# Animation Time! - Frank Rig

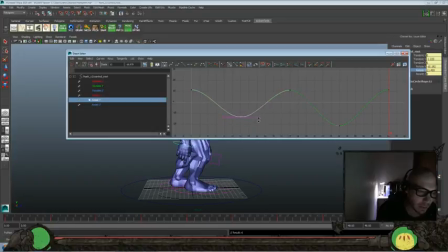16:29 Let's kind of just hop right in there rather than a pose to pose approach where it would be we go in and we really lock down one particular key in a great pose, and then we go to our next pose in another strong, awesome pose. This is more of a kind of plowing straight through and then doing a little bit of a layered approach where we look at the feet,
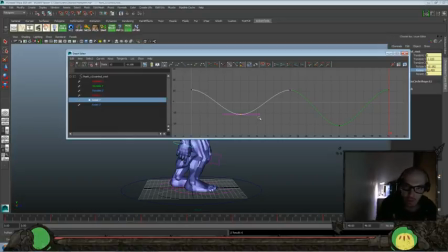16:48 then we go through it all again, and we look at the hips, then we go through it all again, and we look at the chest, and all the while,
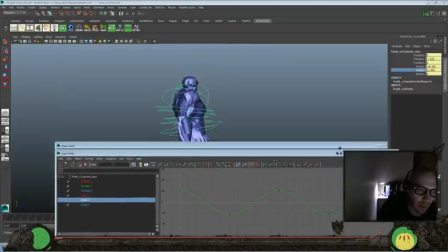16:55 still tweaking stuff if we need to along the way in other areas, but it allows us to make sure that we're hitting everything.
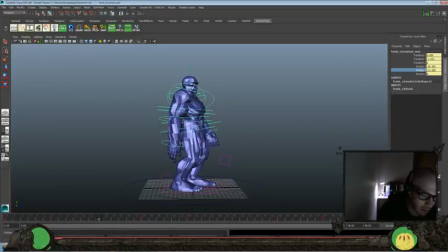17:02 And I find it's a fairly good workflow for kind of quicker animations, at least that I found that works for me. And I think we'll still pull that back a little bit more, but remember we're going to offset the chest here too, so let's see. And let's do a little bit of rotate
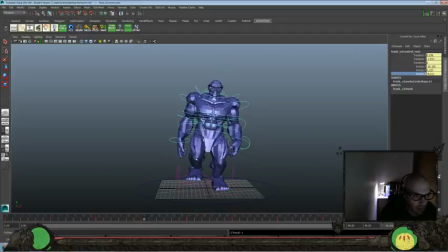17:24 over here, so that the hips would allow for that foot raise to go here, back again, and I'm sure we're going to tone that down even more.
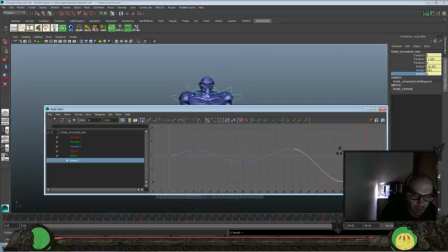17:40 One good tip is it's always good to over-exaggerate and pull back rather than continue to push forward in baby steps, at least from what I've found, because once you get it working in an over-exaggerated way, you can always just pull it back and pull it back and pull it back, then going, is this exaggerated enough? Nah.
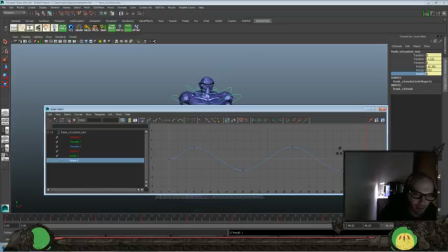17:57 Is this exaggerated enough? Nah. Is this exaggerated enough? Once you know that it's exaggerated and it is working, then you can just scale it back to the point, the amount that you want peppered in there.
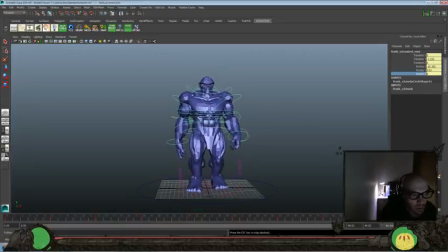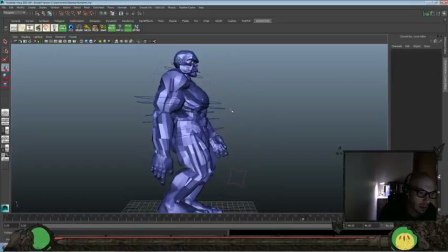18:15 Okay, feels alright so far, so let's go ahead and look at the chest here. Yeah, we said we were going to work on the espinas, I believe, right? Let's grab both of those.
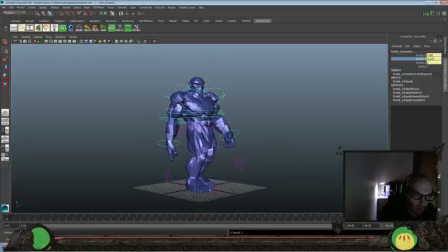18:31 And let's offset it, so do a little bit of rotate Y to favor this arm forward, since we're favoring the hips for that leg forward. And then we'll go to 12, swing it that way. 24, bring it there.
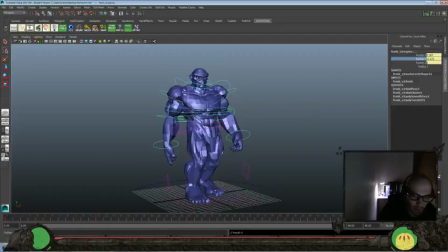18:44 36, bring it that way. And then we'll go back to where we started here. So let's look at the rotate Y's.
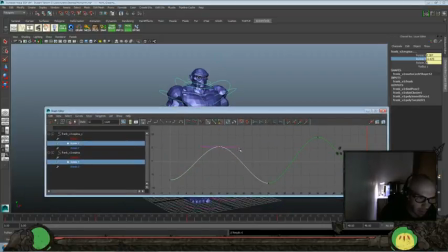18:51 That's what we were doing here, and kind of even them out so we get a fair amount on either side. It's not just favoring the left side or the right side, but kind of going right down the middle there.
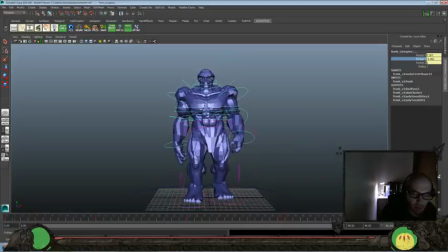19:04 And it's fine to favor one side or the other if that's a particular thing that you wanted to give that character, like they always favored their left side for some reason, if you have a storytelling reason to do that. But for most people, they're going to be fairly even on both sides of their body.
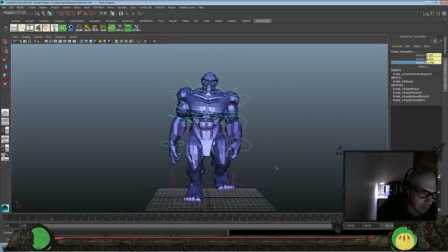19:20 And then let's go ahead and do a little bit of rotate Z here as well. And it looks like we might have toned down the hips a little too much on the rotate Z,
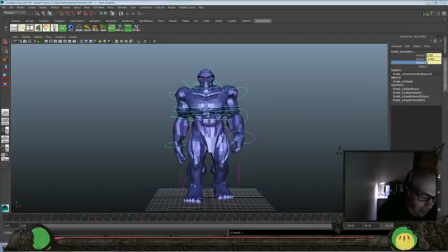19:34 because it feels like this is over exaggerated on the chest, so I might need to go back in and tweak the hips a little bit more.
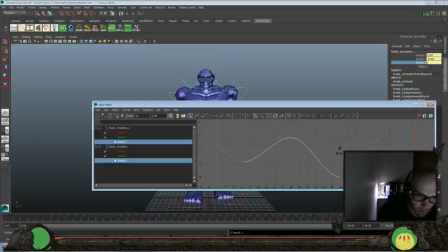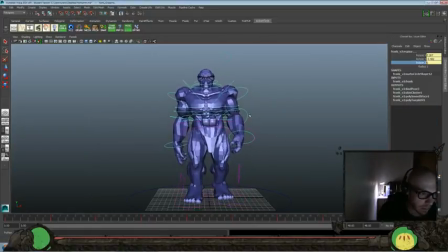19:48 Okay, let's go ahead and look at that now. Yeah, still feels too over the top on the chest for the rotate Z, so let's amp up the hips, because that'll offset the chest rest a little bit more, but we can still get that
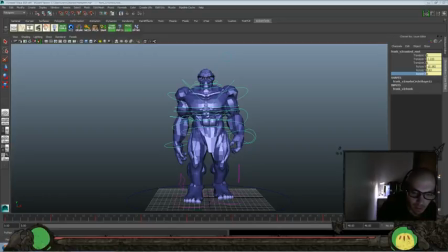20:03 side-to-side squish that I want to get in there. It might still be too over the top altogether, but okay. Now let's go back and tone it down a little bit more here. It's a little bit of give and take, a little bit more here, a little less there, until I find a good balance.
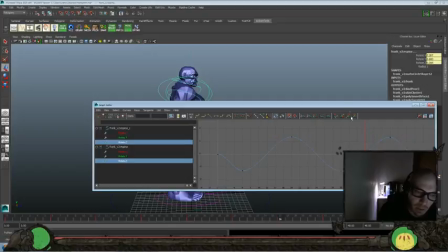20:24 Like I said, we over-exaggerate it so we know the movement's working. It's just finding the amount of the movement that we want in there.
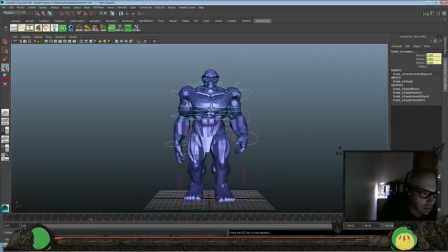Okay.